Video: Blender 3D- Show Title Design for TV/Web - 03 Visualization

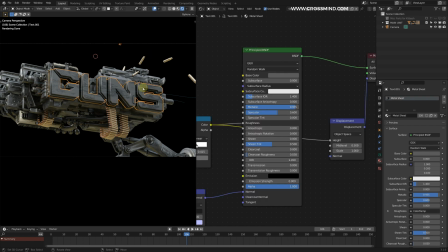[24:19]
For the front logo unit, we can make a variation of the same material. Maybe make this a little more brighter. And the background of the material, the rim part, can be slightly darker.
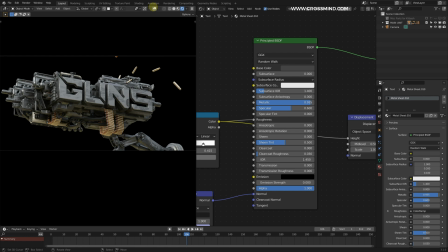[24:35]
So I think this whole thing does look heavy, and with the material and all, everything does look like one big unit. So the composition is fine. The composition of the camera, the model and everything. I think we should start adding some lights into this.
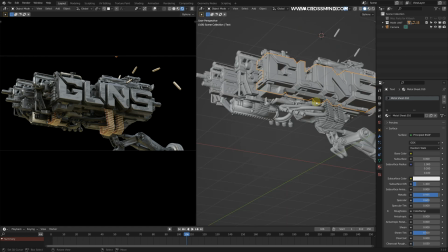[24:51]
So for the lighting, what we will do is basically it's going to be a mix of staged and practical light. So there isn't much in the background or around the unit, so we don't really have a good idea of the light source. So this is going to be sort of like an armory or something. So there will be a lot of ambient light and dark lit shots.
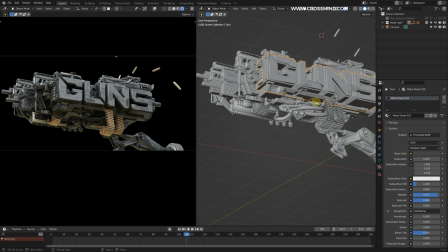[25:09]
So most of this, the ambience is going to be blue. and some of the lights could emit from the muzzles,
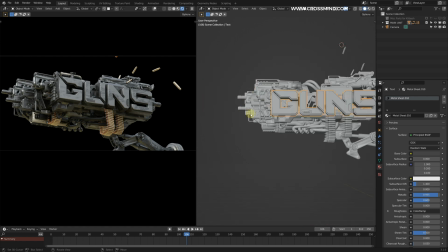[25:16]
are going to emit from these parts, so those could also add into the source of the light. And some of these LEDs and the interface of the guns could emit red lights, as we were discussing in the previous chapter.
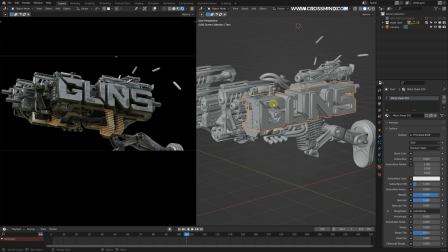[25:28]
So these are two of the sources, and then to stage the lighting, I think we can add some something in front of the logo to highlight these parts.
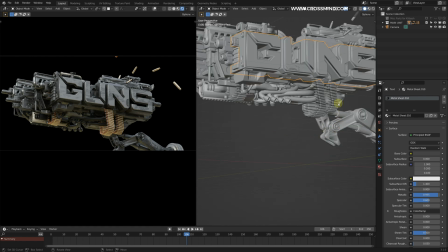[25:36]
A few things could be some more bounce lights here, maybe. We'll decide that, we'll improvise.
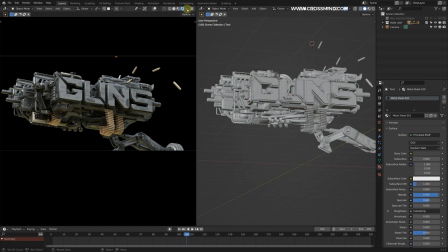[25:41]
So first things first, let's make this sort of a dark.
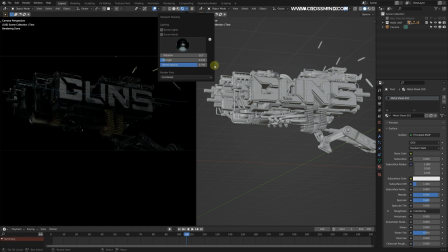[25:48]
So I'll plug this one later into the environment section, but now let's leave it as it is. So this looks fine. In fact, we can reduce it further. I hope you can see this. Looking at the color palette that we had decided for this, let me just open the boards that we made in the previous chapter.
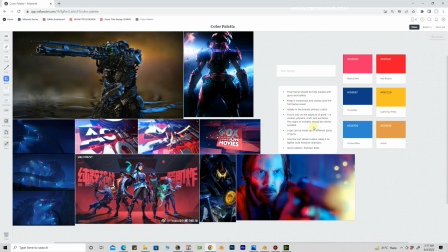[26:03]
So in the color palette, we have something like this. So we were thinking of some blue environment and everything, something like this,
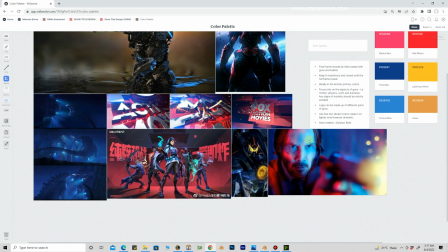[26:12]
and maybe some highlight parts could be red, something like this frame.
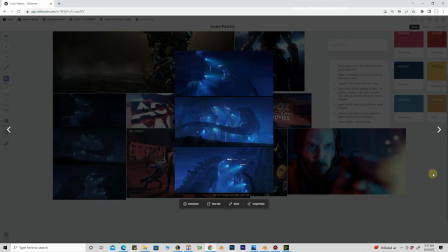[26:17]
We don't have an exact reference in front of us, but I think it's going to be pretty easy to figure out.
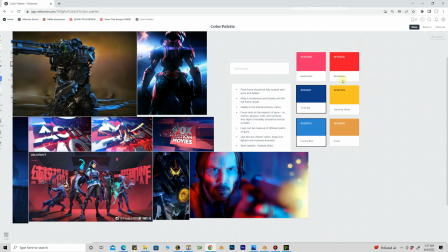[26:21]
We are just going to deal with some shades of blue and then some shades of warm colors.
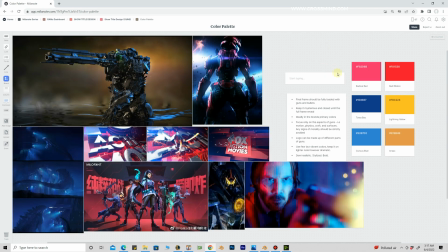[26:26]
So let me just copy this just in case if I need it. So I'll add into the collections.
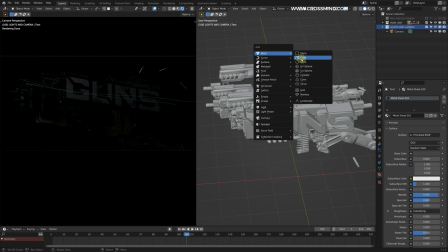[26:32]
Collection could be lights and camera. Let's start with the area light.
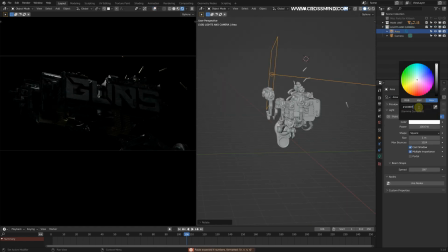[26:37]
Let's paste the hex code that we just copied from the mood board.
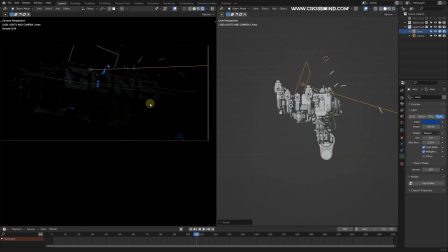So first thing, I'm just going to try and break the silhouette that we have for some of these parts.
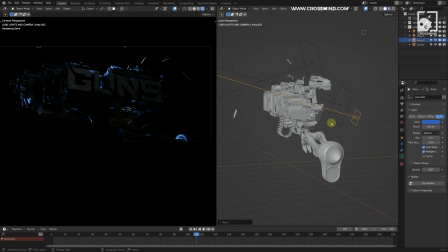[27:00]
Just trying to keep my light sources small, and I don't want to lit up too much of these parts,
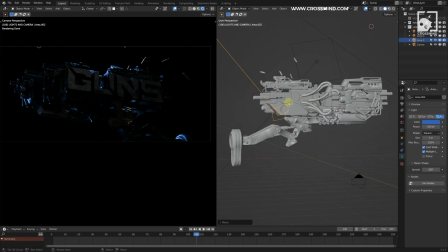[27:05]
and each light is purposed for a small area.
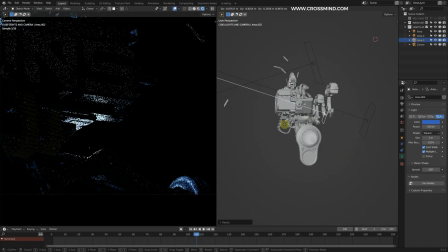[27:09]
So we just want some lights here, something like this.
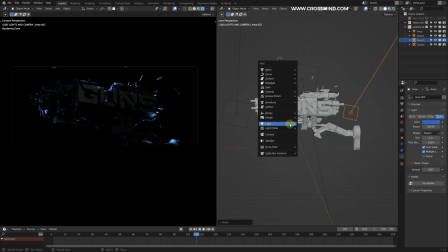[27:15]
To add some sort of ambience in the background, what we can do is add some fog. Maybe bring a cube.
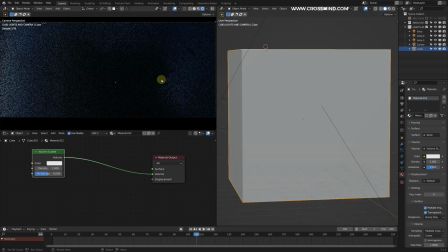[27:23]
I'll just add one volume scatter. So right now it's too dense.
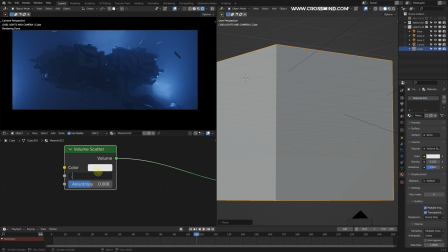[27:29]
Let me just reduce this, something like this.
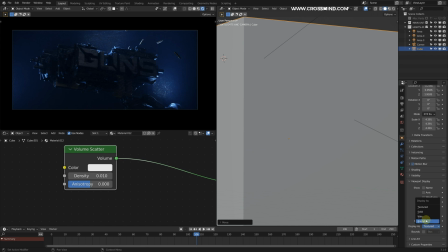[27:34]
I'm going to change the visibility of this cube from texture to bounce and lock this one.
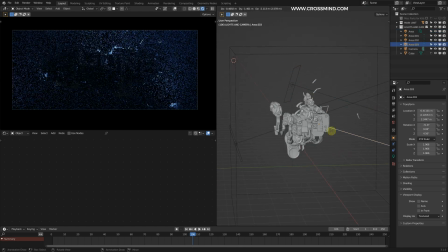[27:40]
So now for the front part, I think we can use some warm colors in the front part.
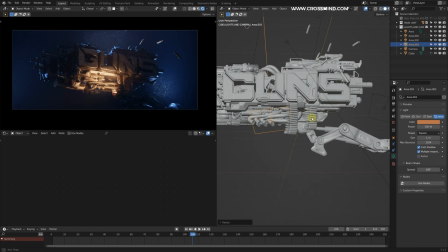[27:46]
Again, trying to keep the light sources small and only large enough to cover the area that we need it for.
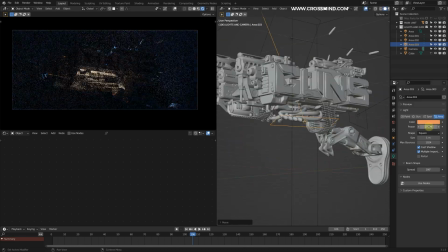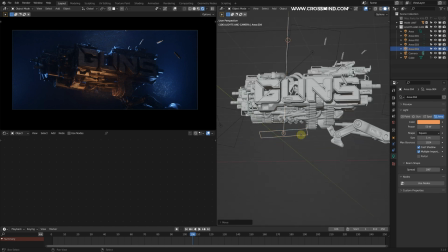[28:00]
For the logo, what we can do is similarly, let's make one duplicate of this, and let's see if we can
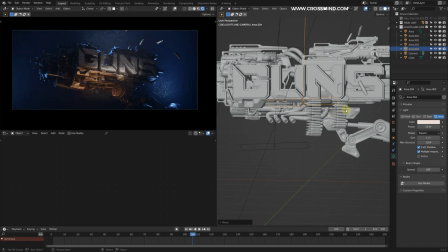[28:08]
add some lights from the bottom instead of pointing from the top.
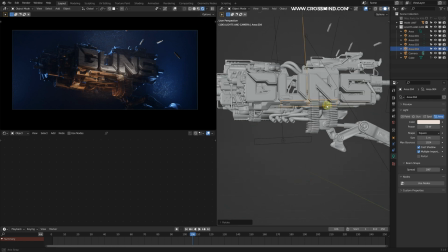[28:13]
I'm trying to not speak while this is rendering. That kind of interrupts the voice.
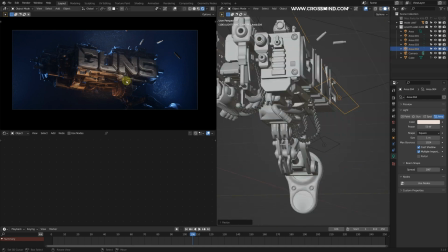[28:18]
So this looks interesting.